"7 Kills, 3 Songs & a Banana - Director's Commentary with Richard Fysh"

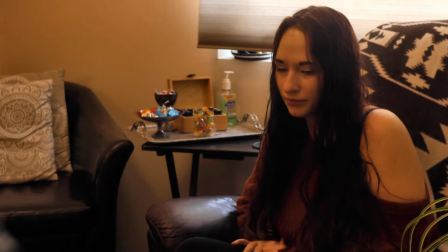(20:13)
That degree certificate on the wall has a character's name Michael Brooks
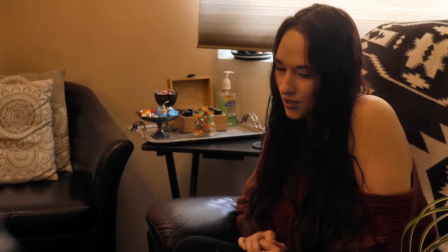(20:17)
which is otherwise unsaid throughout the film
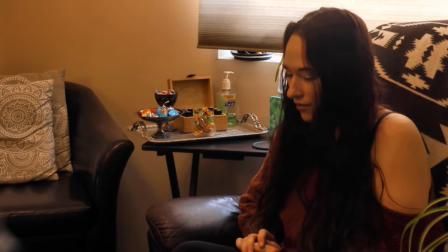(20:22)
but he's named in the script i don't really focus too much on
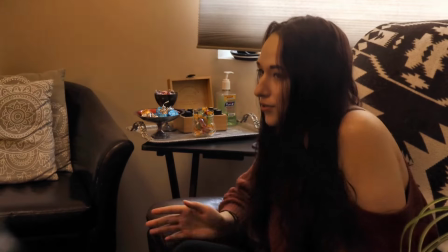(20:27)
whether or not anybody says any character's name unless there's a reason for it so the two there's a reason for is amber
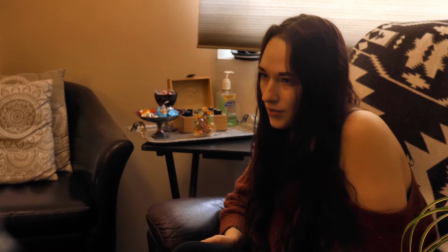(20:32)
bernstein that i've mentioned already and then later jill's name is ciabatta like the italian bread but i have it delivered as sia beta just because it's one of those
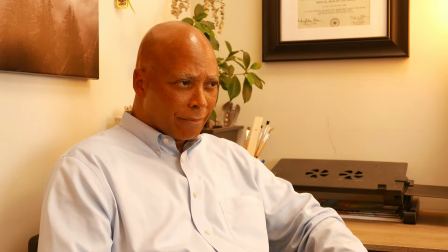(20:41)
anglicized words that i hear a lot of
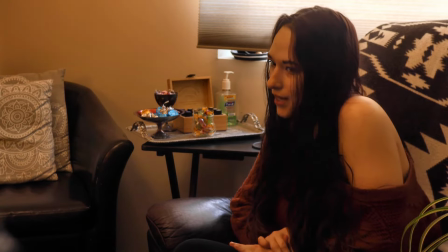(20:45)
yes there are definitely focus issues in this scene no i did not notice them when I'm
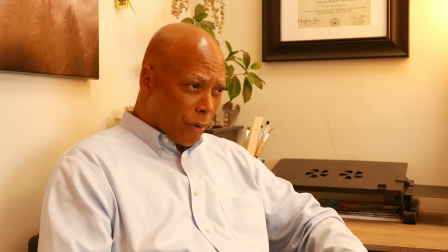(20:50)
filming so I had to find ways to cover them up in the edit and I did not always succeed.
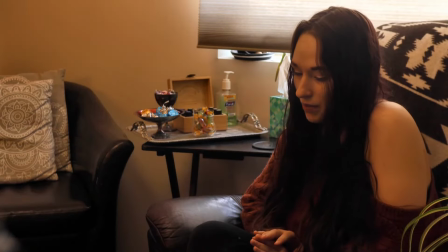(20:58)
What I didn't do was have it tracking in the middle of shots it was either at the start or the end and so I just kind of held on to shots where I could.
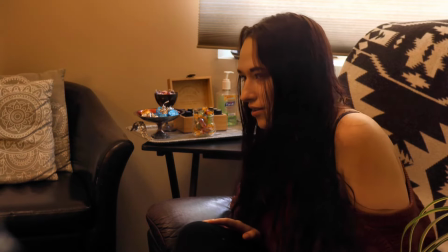(21:07)
There were multiple good attempts at this scene and this is a
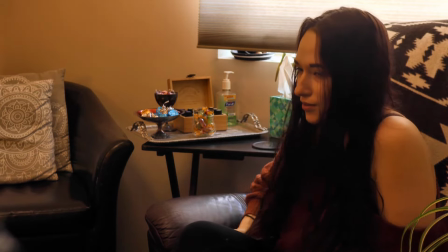(21:13)
little bit of a compilation of my greatest hits.
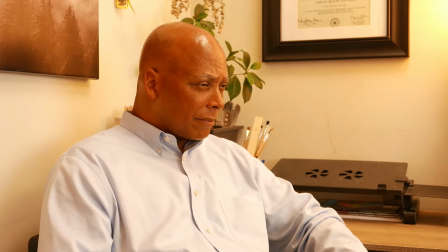(21:18)
I also cut a minute or so out of this because it was based on the script but
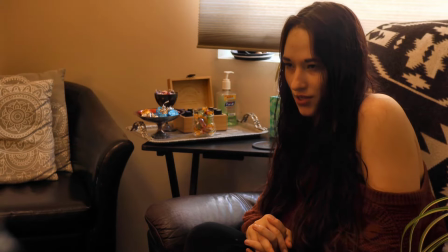(21:23)
there was also a degree of improvisation from
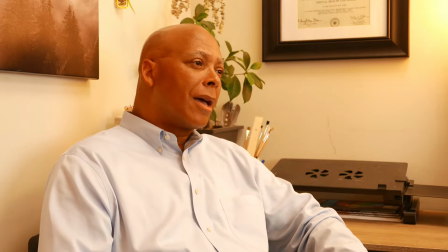(21:28)
the actors and for pacing I had
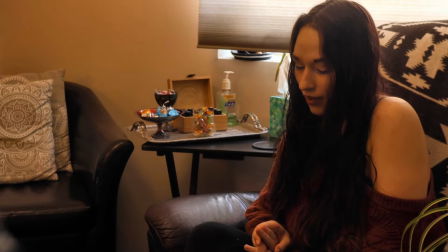(21:33)
to kind of cut it short a little bit and I when I did the first screening in Niagara Falls I did
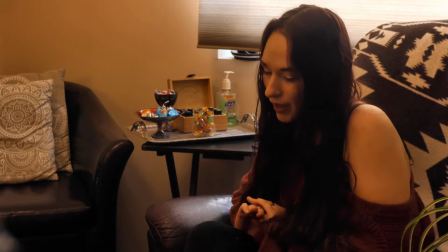(21:38)
think that this would mean that I cut down more to help the film as a whole kind of flow
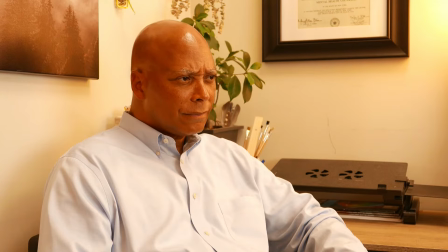(21:45)
but Alex really didn't want me to cut
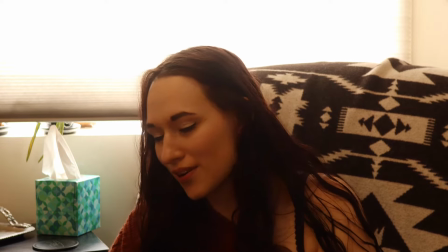(21:53)
it because she thinks it's her favorite scene as an actor she
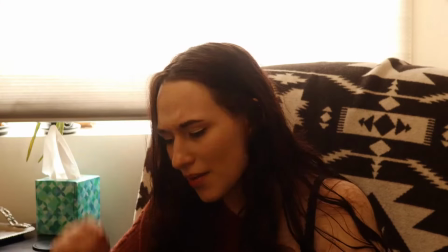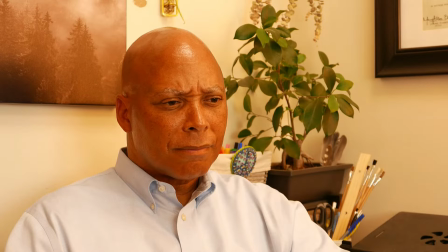(22:09)
is really good in this he's great too he I'm being carefully so the actor who
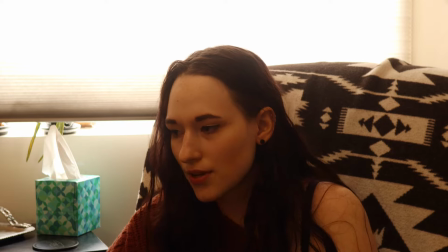(22:16)
plays Brooks I was not able to credit because there's
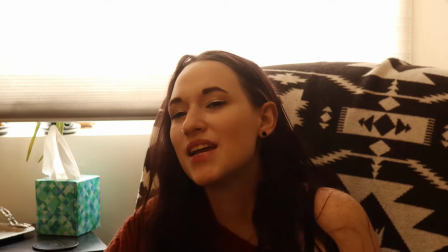(22:23)
various kind of complications there but he is fantastic and I would love to shout about how
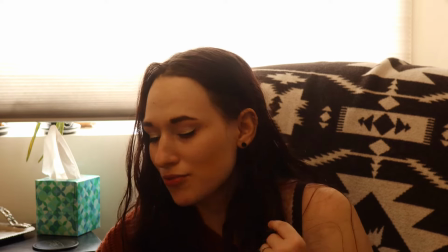(22:30)
great he is in this film because I think that these scenes
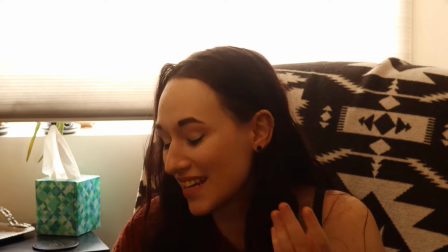(22:38)
while they are kind of tonally a little bit different from the rest of the
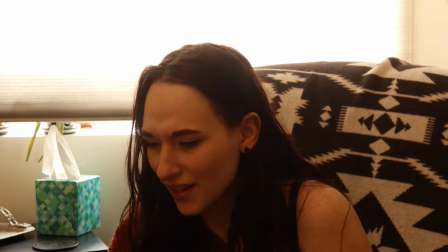(22:42)
film are the
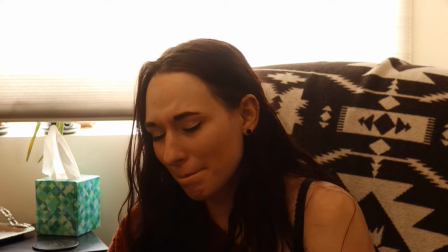(22:49)
emotional core and I do in some ways set up a red herring here in
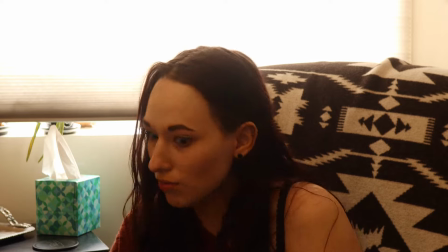(22:54)
that we have all these like agonizing scenes of Amber and then later there's a reveal and it's kind of turned on
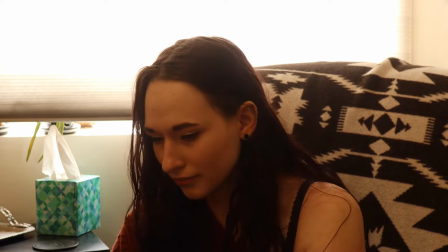(23:00)
its head but I think especially for first-time viewers these scenes are important so that we as
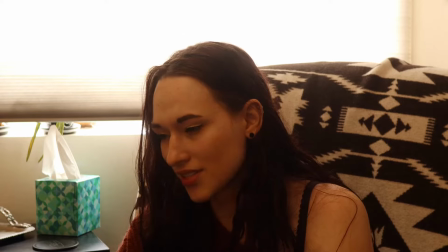(23:07)
an audience are endeared to Amber though I'll never know because I wrote
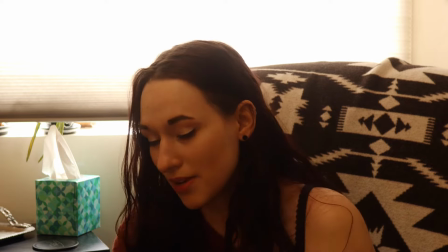(23:12)
the script I edited the film I can't possibly know how this
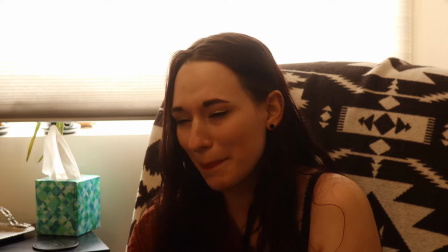(23:18)
film will be experienced to anybody who is a complete outsider other
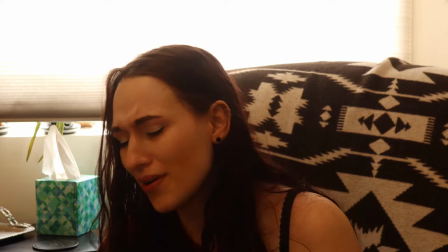(23:25)
than watching them. So the first screening at Niagara Falls had some people
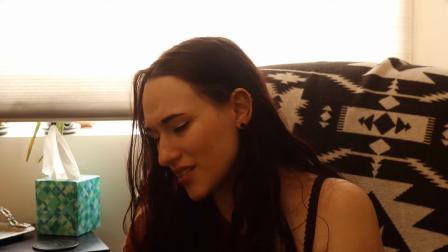(23:32)
in the audience who had just seen the poster and rocked up and they were laughing their heads off and I feel like that is the best indicator for me.
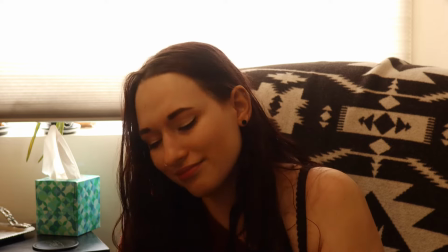(23:41)
It's a comedy but it's not only a comedy.